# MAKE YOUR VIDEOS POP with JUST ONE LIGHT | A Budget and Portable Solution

Hello everyone, welcome to another video. In today's video, I want to show you how to set up a nice looking shot using just one light. This is especially useful if you want to travel light and not bring too much stuff along with you. Today, I am not in my regular home studio. I am in this cottage that we're staying at for a couple of days, so I didn't want to bring too much. I just brought one light stand, and one softbox. And I'll show you my process of what to look for when you're trying to set up that perfect space or that perfect spot for your video.
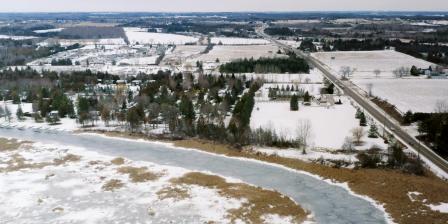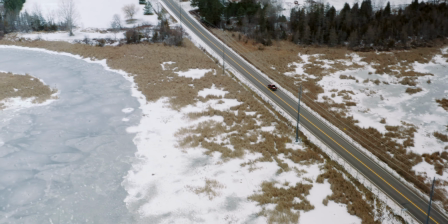So the first thing we're going to be looking for right now is for depth. So it's important to have some space in between yourself and your background to add more depth to your shot.
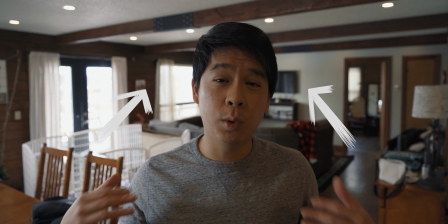Adding more depth to your shot is going to make it look a lot better.
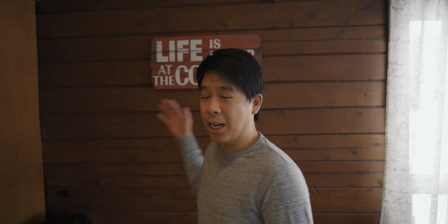You might be tempted to place yourself just right in front of a background, but as you can tell, there isn't enough separation between the background and yourself, therefore not enough depth.
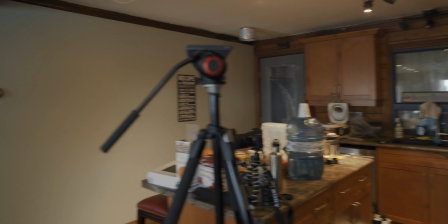Just doing a quick pan of the space that I have to work with right now,
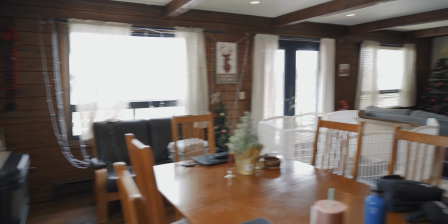so we get to see what we want to use and how we want to frame this shot.
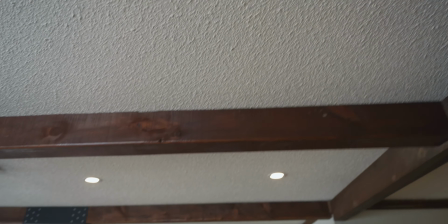These pot lights are actually very bad. They make you look hideous in videos.
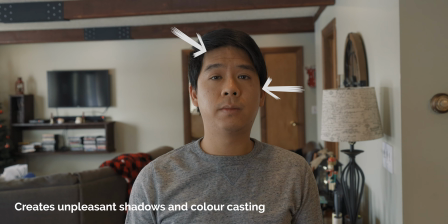I'll show you an example. The light is right on top of you, and then it's not a nice, pleasant look for you.
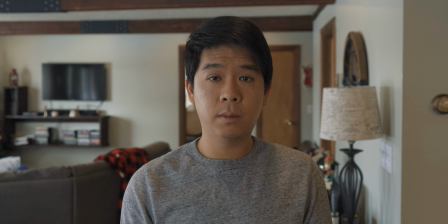So if you absolutely need to keep these lights on, I would take one step backwards or one step forward, so you're not at least directly underneath the light.
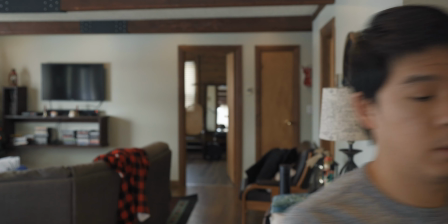But if you can, try to turn them off and use other alternative lighting. For my chair, I think I'll pick one of these stools to use.
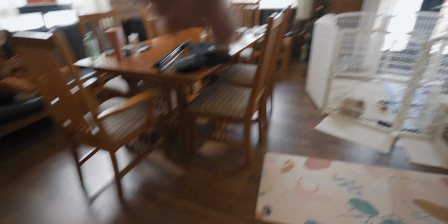They definitely look better than these chairs right here.
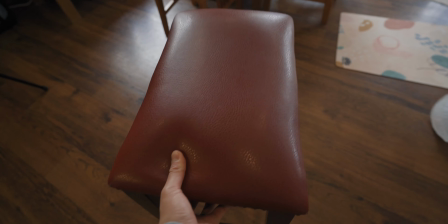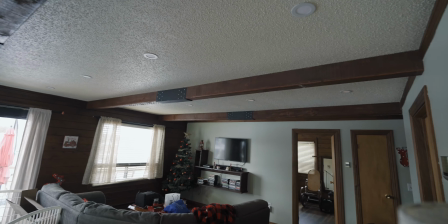Lights off. And let's turn off these lights on the kitchen as well. So the lighting setup that I want to talk about today will involve three components. First one is just the cheap light stand that you can pick up off of Amazon or any photo or video store in your area. And I'll be leaving links in the description below for you if you're interested in checking these items out for you to build your own portable and budget-friendly lighting kit. The next one is this LED panel. This is from Aperture. It's one of the older LED panels. I think it's the 528 LED panel. I think it's officially discontinued, but you can still find it online and it's under $100. Alternatively, there are also a lot of budget-friendly options out there, so you can try one of those. What I like too is that it comes with this nice little pouch. I really like Aperture for that reason, that they really package their stuff very well and they give you portable carrying cases. So this is the Aperture Amaran H528S, and this is what I'll be using as my main key light. And the last item that you will need to make your lighting a lot nicer is a softbox. I have this little pop-up softbox, a diffuse pop-up softbox, which is again very portable. As you can see, it folds really nicely, and this is what I'm going to put in front of the LED panel to give me nice soft lighting.
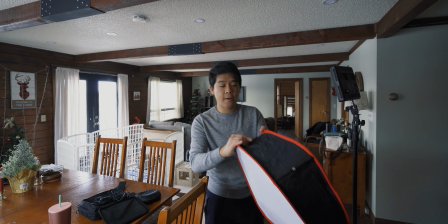One thing that I really like about this softbox is that it's really easy to set up.
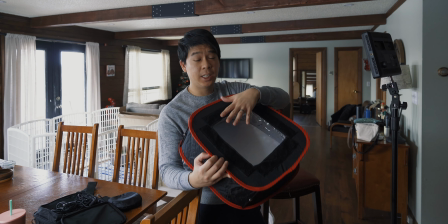You just pop it up and you just attach it via Velcro straps to your LED panel.
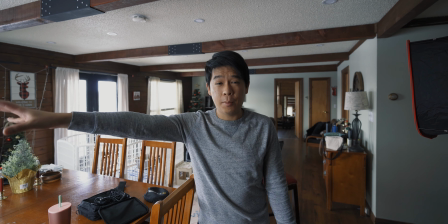So I'm going to use the light coming from the window to fill me in on this side.
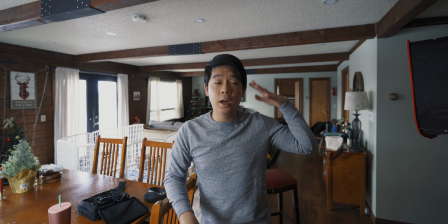I'll be using this softbox on this side to act as a key light.
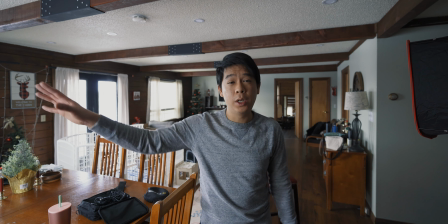If you didn't have any lights at all, you could also just use the window as your entire key light and just place yourself completely in front of it.
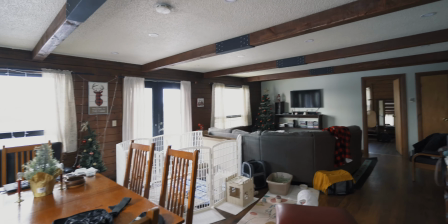And one more thing that I want to do right now is take care of my background a little bit.
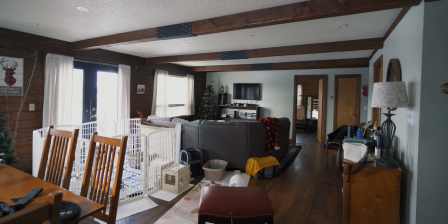Sometimes you can use practical lights, meaning lights that are already in your scene,
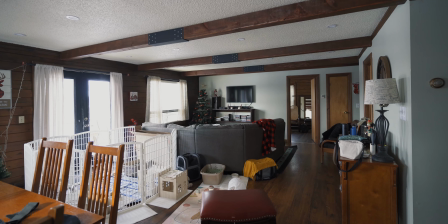to add a little bit of texture or add a little bit of some accent color to your background or to your shot.
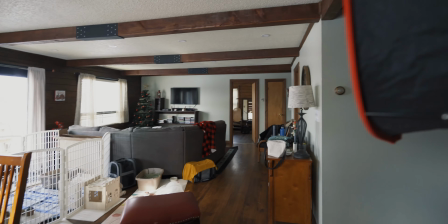So because it's Christmas and this cottage was already decorated with a lot of festive stuff and festive lights,
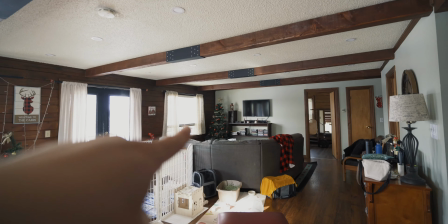I'm going to be turning on some of those in the back over there where the Christmas tree is.
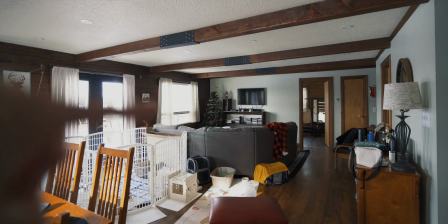And I'll show you a before and an after of what that looks like.